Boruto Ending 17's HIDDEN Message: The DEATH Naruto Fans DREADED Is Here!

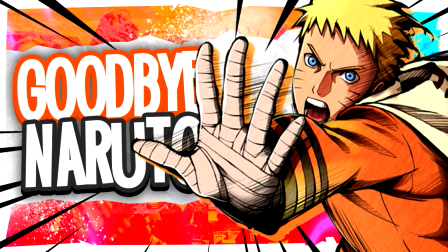yo what's going on everybody it's your boy naruto explain here and today we're going to be doing something that is different for the channel this is going to be the second video that i'm going to be making that goes over the opening and ending as you guys know who watched the first video i covered the boruto opening for boruto opening 9 however boruto ending
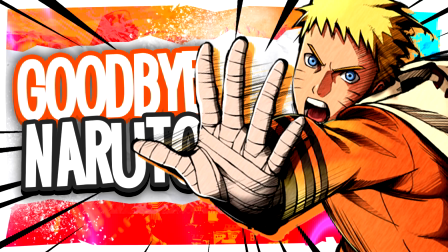17 is hands down the most heartbreaking of all the boruto endings so if you're new here and you're enjoying the content make sure you like and
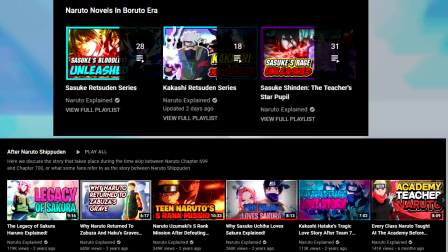subscribe to the channel we cover naruto content pretty much daily here on the channel from
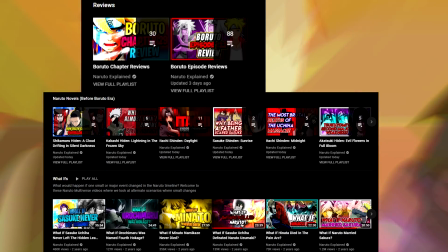in-depth naruto discussions that you find in the video essays to what ifs to episode reviews to lesser known lore to discussions that go
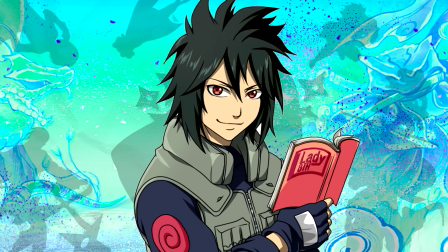a little bit more on the speculative side so with that being said though i am gonna warn anime only fans come back to this video when you've seen naruto's baryon form in the anime because i cannot go in depth on all the hidden messages that are in this ending for boruto ending 17 without
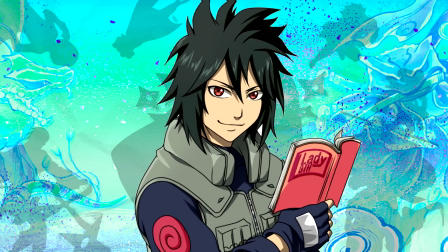talking about manga spoilers so if you're still here i'm assuming that you either don't care about spoilers or you're caught up on the manga so hands down boruto ending 17 like i said before is the most heartbreaking of any naruto ending that we've ever seen and we're going to be doing this
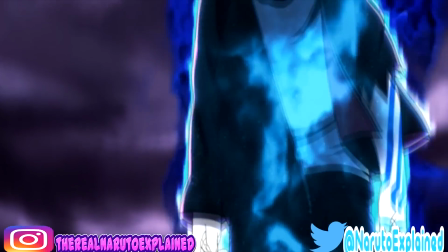like i did the last time we're going to be doing this pretty much top 10 style except for instead of counting down i'm actually just going to go through
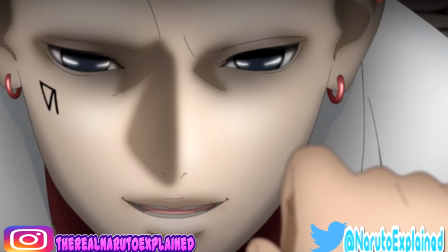these 1 through 13 because there's a lot of stuff to actually go over here so jumping right in number one we have Minato looking up at the Hokage Monument,
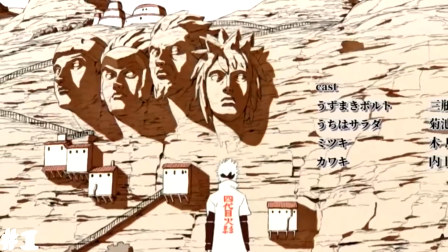which is foreshadowing to the burden of what the Hokage has, or what I like to refer to as being the Hokage Curse.
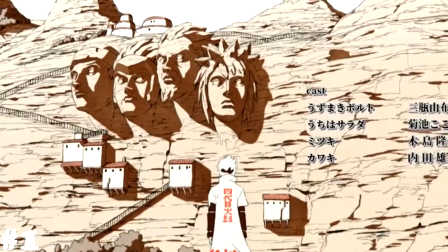Four out of the seven Hokage died while being Hokage. Hashirama was stated to have died.
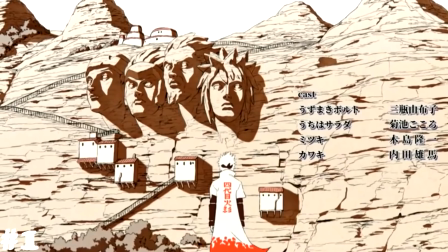In Data Book 1, it's directly stated that Hashirama died early on, just when Konoha began to truly flourish.
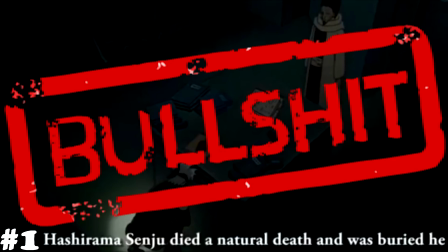After the events of the Hashirama versus Madura fight, I know Naruto Shippuden, there are fake subtitles saying that Hashirama died of natural causes.
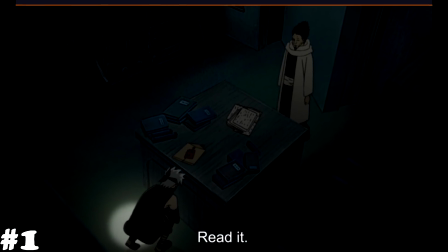Again, those are fake subtitles. The official subtitles do not say that. Even more so when you look at other source materials that are out there,
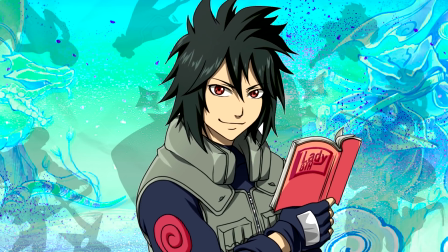it's directly stated that one of Hashirama's last acts as Hokage was telling Tobirama to make sure that he treated through Shao clan correctly,
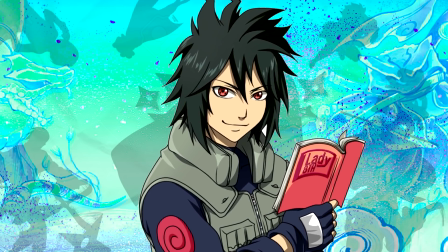which we all know kind of didn't happen.
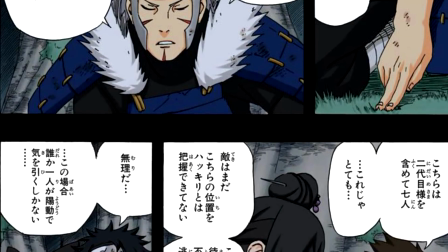Tobirama obviously died during the first great ninja war when the Kinkaku force ended up taking him down, which included Ginkaku and Kinkaku.
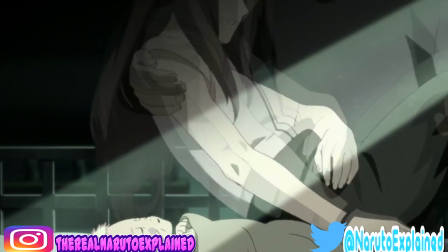Then you had Minato dying as the fourth Hokage on the day that Naruto was born.
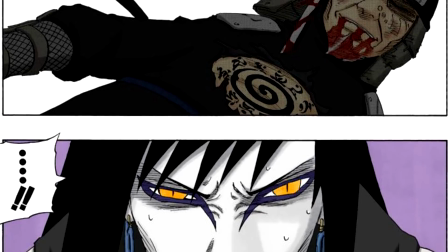Then you had Hirozen die during the tuning exams. Being able to take up that mantle of Hokage, taking up that burden of being a leader,
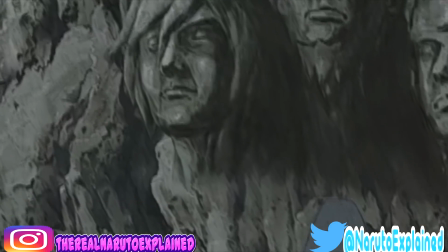a protector for a village means that ultimately there may come a moment where you end up giving your life in
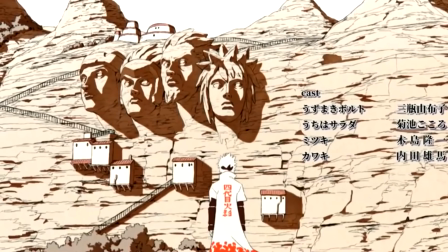service of the actual village and Minato looking up at it is obviously foreshadowing for the dark
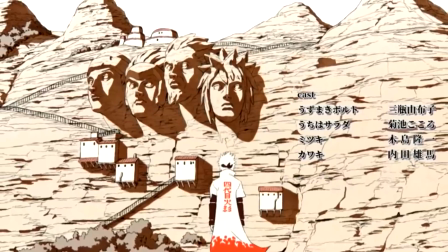future that awaits Minato.
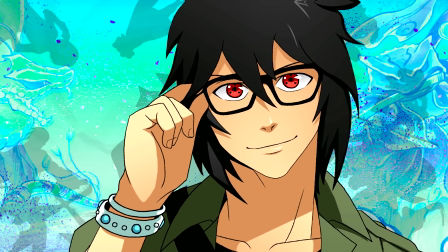Now this is where we start getting some of the more heavier easter eggs that kind of tie into naruto's baryon form so first of all you get the passage
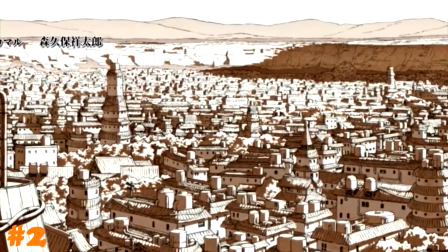of time so in this shot right here we're going 34 years into the past where boruto actually takes place right now naruto's 33 years
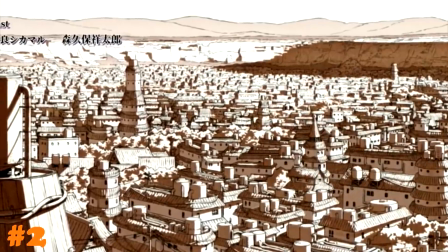old we're going back to a year before naruto's actually born in this shot so this would be 34 years back into the past notice how
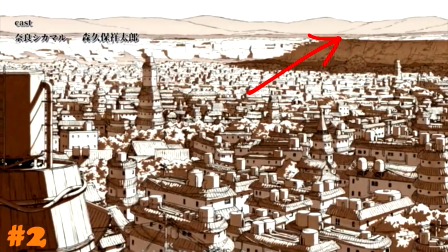on top of the mountain you don't see the central business district where a lot of konoha's actual residential non-Shinobi actually lived,
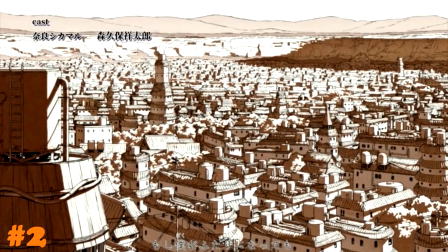that's because that actually wasn't actually built until you got to the back end
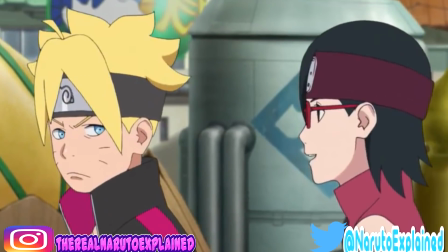of Kakashi's run as Hokage and the start of Naruto's run as Hokage.
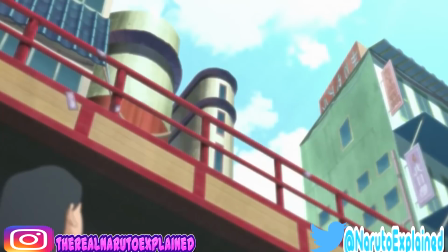That's when a lot of that business district got built because Naruto made a huge push as Hokage to actually have Konoha be the capital of the land of fire,
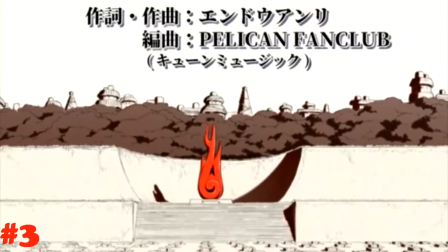which it previously was not. Now, right here at number three, we have more foreshadowing. Now this, I want you to look it right here.
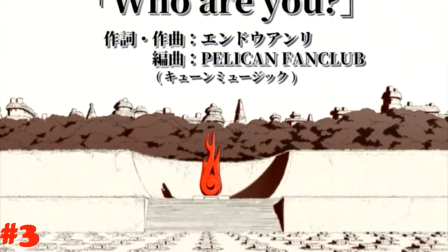Notice the red fire burning in the cemetery, basically showing how the Will of Fire still burns.
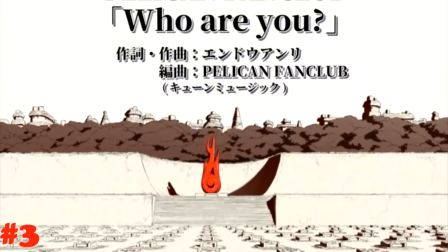Well, this is also something that doubles in a symbolic way for Kurama, which I'll cover very soon,
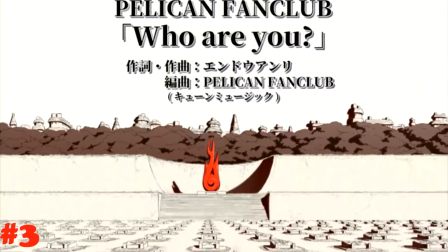but that's everything else where you see everything in this dreary color setting, but that red really grabs your attention,
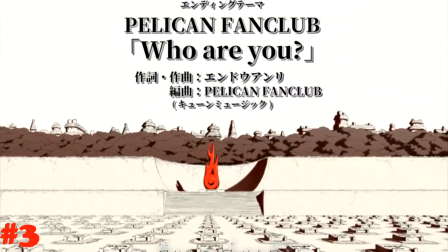and it's that way of actually segueing into the actual heartbreak that you get in this actual opening.